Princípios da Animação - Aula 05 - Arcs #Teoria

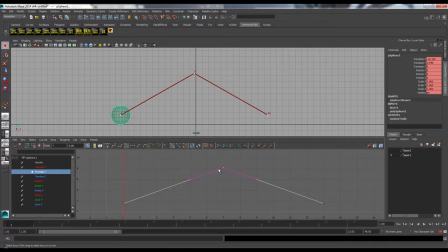Aqui a gente tem a tangente de cima, do ponto mais alto, se a gente observar ela está como linear. Então a gente pode suavizar essa tangente para criar um arco no nosso gráfico e automaticamente o arco também será criado na trajetória da nossa bola.
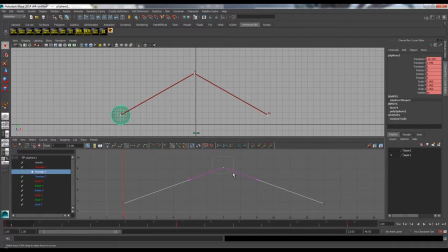Certo? Então aqui o que eu vou fazer? Eu vou pegar essa tangente de cima e vou aplicar um flat. Automaticamente a gente já tem meio que um arco criado e aqui também na trajetória ele já atualizou com o arco também. Então se a gente observar, ela vai subir e vai descer no formato de arco.
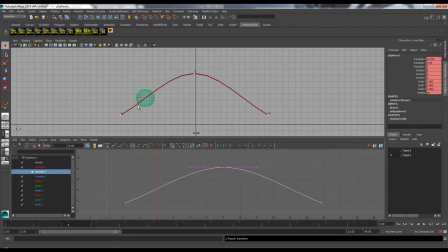Só que aqui na saída, ela está fazendo uma trajetória que ela está indo um pouquinho para frente e depois que ela está indo para cima para fazer o arco. Então nessa tangente de baixo também, a gente pode pegar ela e inclinar ela um pouco para cima para a gente melhorar o formato desse arco.
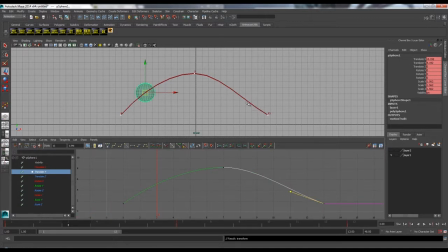E aqui no final também. A gente pode mexer aqui e observar também aqui na nossa viewport a trajetória que ela vai tomar. É bem legal essa interação. Agora a gente já tem a nossa parábola, o nosso arco formado.
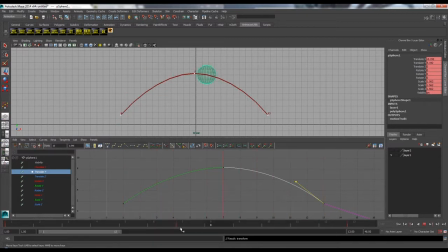Então agora sim, o nosso movimento está bem mais orgânico. Então esse é o princípio do arco sendo aplicado no movimento controlado pelo nosso Graph Editor, pela nossa linha de animação.
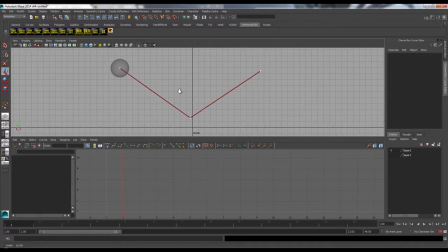E aqui um outro exemplo, agora o inverso da nossa bola, ela vai fazer um movimento como se estivesse quicando, então ela vai vir para baixo e depois vai subir. mas novamente se a gente acompanhar a nossa linha da trajetória ela
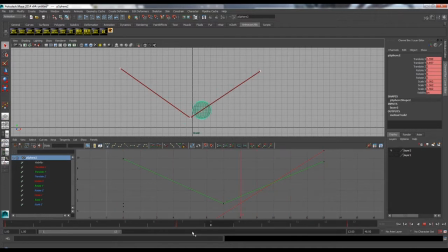está com um movimento bem mecânico não está com nenhum tipo de influência, nenhum tipo de gravidade ela realmente é meio que um robozinho aqui se movimentando então para corrigir esse tipo de problema novamente nós podemos mexer no nosso gráfico aqui no caso no Translate Y
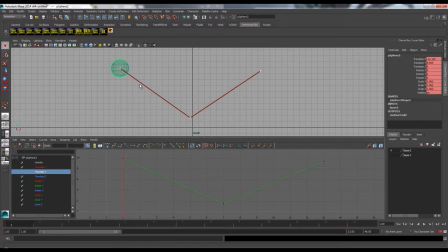então a primeira coisa quando ela fica ela não já ela não saiu em linha reta igual aqui ela primeiro vai um pouco pra frente e depois que vai cair então pra isso que a gente pode fazer a gente pode pegar esse primeiro que tem ele está como ganhar a gente pode botar ele como flat então
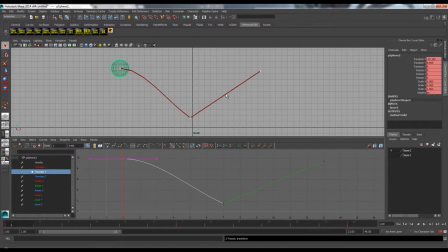aqui agora sim a gente vê que ela já vai caindo e equipe é só que está saindo em linha reta então a gente vem aqui no final e põe um flat também aqui a gente já tem o nosso kit só que aqui embaixo, ela está caindo e ele está indo um pouquinho para frente e aí quando sai também ela está saindo meio linear.
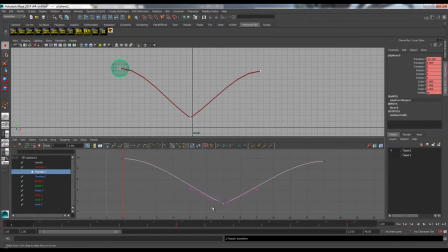Para corrigir isso, o que a gente vai fazer? A gente vai pegar esse keyframe de baixo, vamos quebrar esse keyframe logo nesse atalho aqui, break tangents.
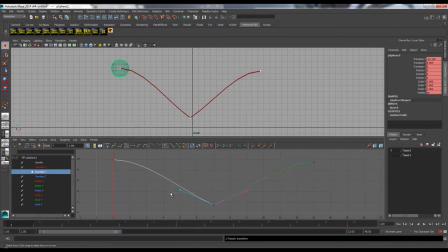Agora cada tangente atua por si só, então eu vou pegar essa tangente da esquerda e vou inclinar ela, forçar a inclinação dela aqui. Aqui então a gente já pode ver o nosso arco formado na viewport E no graph editor também
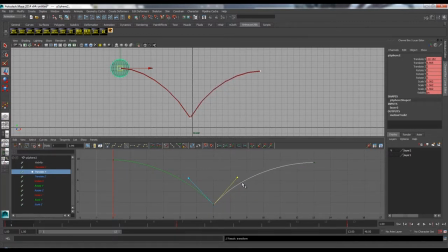E agora do outro lado Também vou forçar a inclinação Então só com isso a gente já tem o kick da bola Então se a gente der o play A gente já vê um kick bem legal
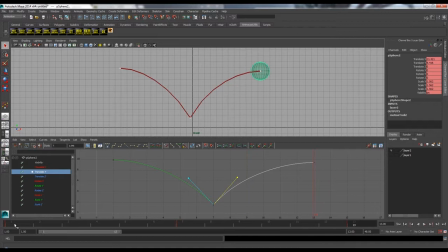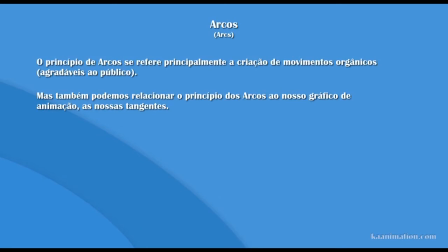E através dos arcos nós também podemos definir o estilo de uma animação Certo? A gente vai ver agora dois exemplos de animações Em que o primeiro exemplo, ele foca muito o princípio dos arcos Então os animadores, eles trabalharam fielmente seguindo o princípio de arcos